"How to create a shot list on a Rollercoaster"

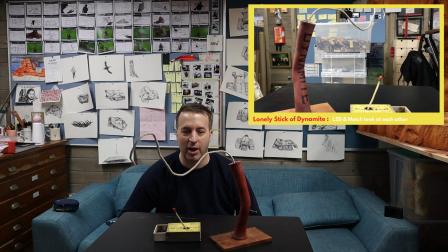And I find that when I've worked with Tobias Foraker, it's great watching an animator at work because they act out the parts as they're doing them. It's great to sort of do that play act as you're going along, and then you put yourself in the position of the characters.
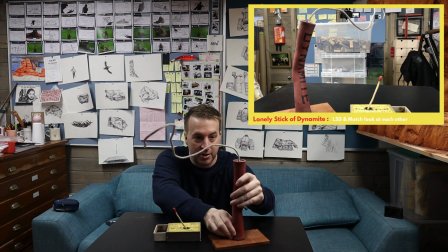They'll look at each other like that, and then they'll know that the tunnel was coming up ahead, and maybe they'll look back at Pete.
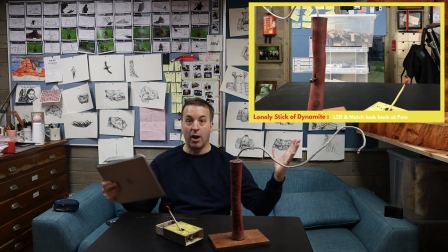Like, did you see that? Pete would go like, wow.
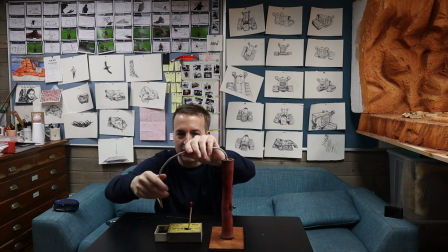And people on roller coasters often like hold each other. So maybe, or like if you're on a flight and you're like holding like the other person's hand next to you.
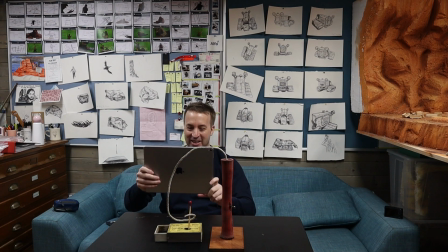So that might be quite cool to show that the Dynamite is actually the one that's scared here. So he'll like reach round and sort of grip the match for reassurance.
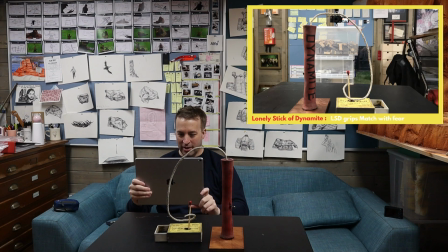I think she's going to be the bolder of the two. She's quite independent.
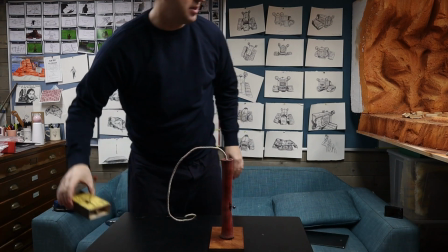You can move to the side for a little bit.
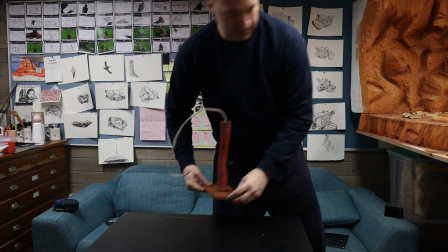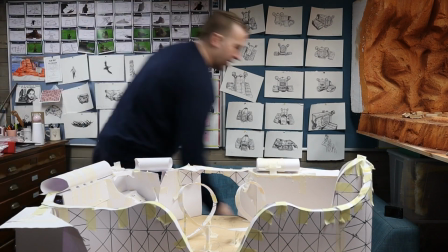And then they're coming out again, which we've seen already. So I'll probably go quite wide, but that'll be really quick.
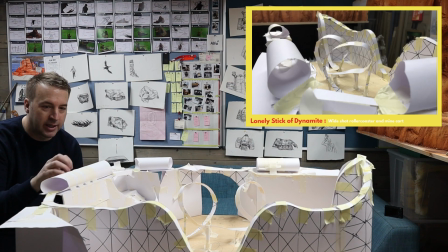They're going through that sections really quickly into darkness.
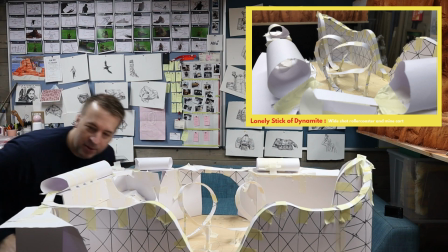So there's a long sequence of darkness there through that tunnel, coming out here into this bend.
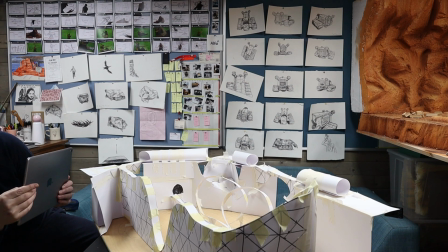Okay, so I'm going to shoot there, them coming out, and then we've got like the ledge.
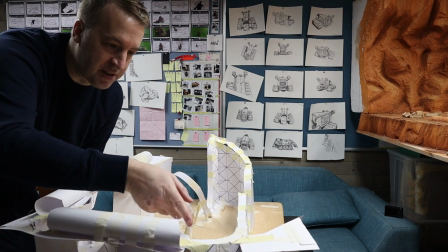So they're going to be coming around here, out of the tunnel, and they're going to be coming up to this ledge here.
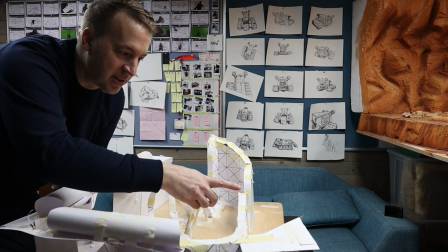And it's with that anticipation, that's the sort of moment.
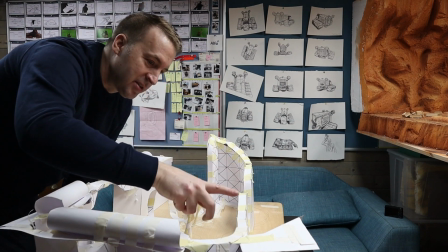We're going to go right down. So I probably show that wide as they're coming across.
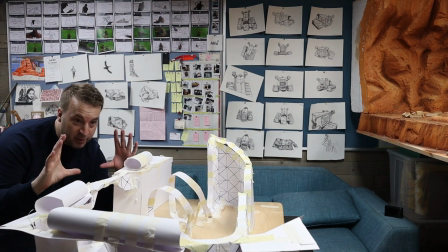This is another good opportunity. I can shoot from back here, them coming out of the tunnel.
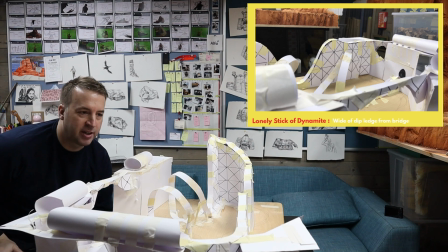It's another excuse to be showing everything here. I think it's a really good idea to let the audience know where they are as much as possible. When you enter into a new scene, the first thing you want to do is kind of map out really subtly like the layout of what's there,
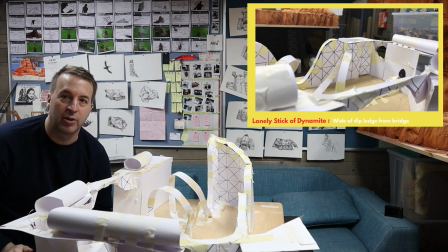so that the audiences don't feel disorientated of where they are in the scene.
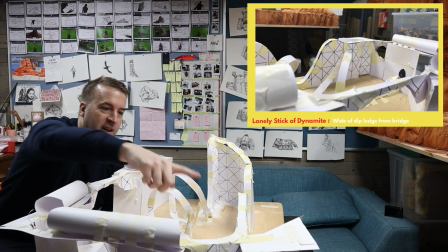So nothing's taking you by surprise. And then I think when we get here to this point here, we can like switch, well,
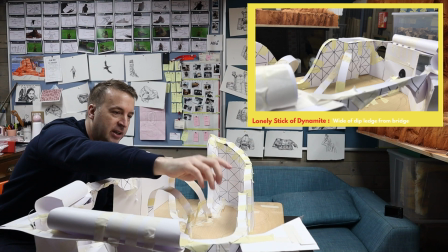we can cut back and forth between like the wide shots and then the point of view.
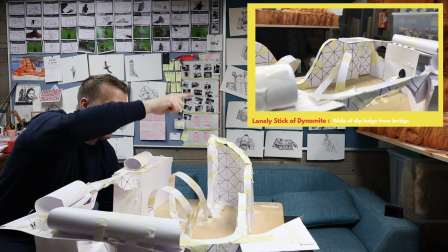That's where you really gain momentum and dip into that, and hair starts, Pete hasn't got it yet,
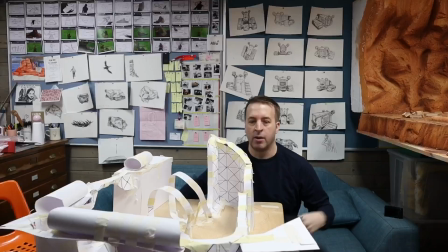but maybe his feather in his hat. when we build the model itself, that it'll all be in components, it'll all be in sections. It won't be a solid object, so I can move each section out the way. The beauty of the model is that we can cut it into sections and then we can film from whatever angle we want,
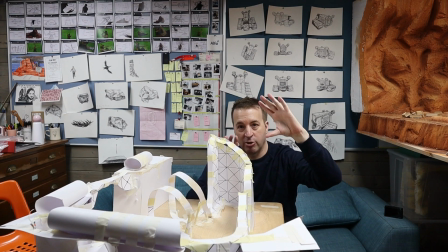because we can raise up the get the camera really down low or high. So I can see this already. I mean, it's probably going to be about 8 different sections, maybe even more. So I know the shot I want here.
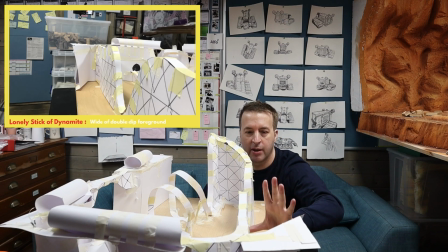I want to be looking as they come up here and they come to the edge. I want to be looking right down here, and then probably want to be right over their shoulder as they go into the dip.
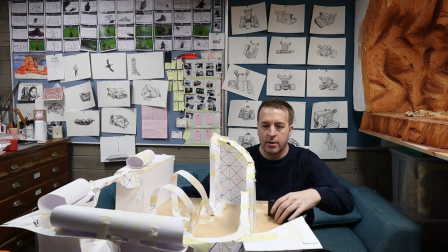So we'll probably be following them over the shoulder. So I know I want to come down.
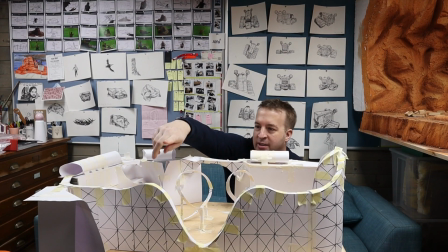I want to show this big dip. So I'll probably show that from the side. This is going to be a key point here as they reach this here. The excitement and dread on their faces. We can show that. And also we can do, I think it'd be really good doing like them in miniature as well.
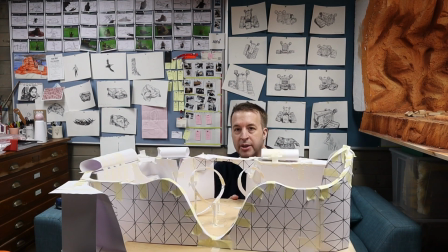So if you're the camera, I'll probably do it from your side, coming down there. Whoa!
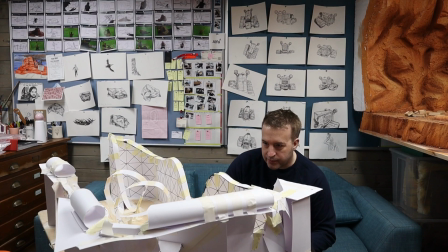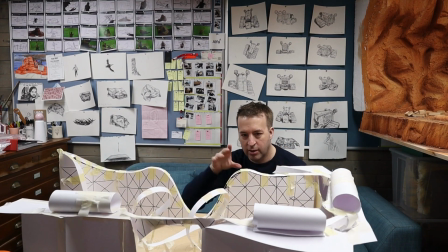Okay, so I need a shot of them reaching the edge there.
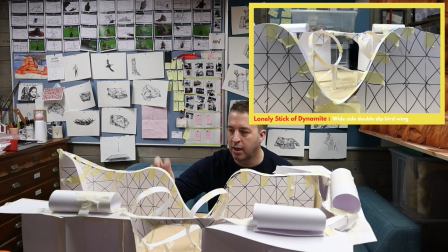Bear in mind that this will all be like the structure of the bridge, so you'll be able to see through there. It'll be a lot easier to film and keep an eye on the rest of the other parts of the track. So if I do that from a wide, coming down there, whipping up there, that look quite cool.
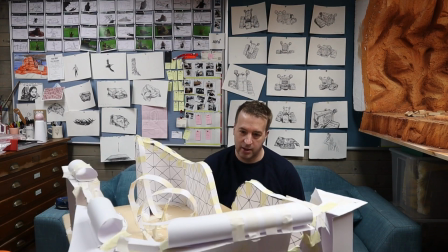So that's shot there, and then we're going to want to follow them right to the bottom there.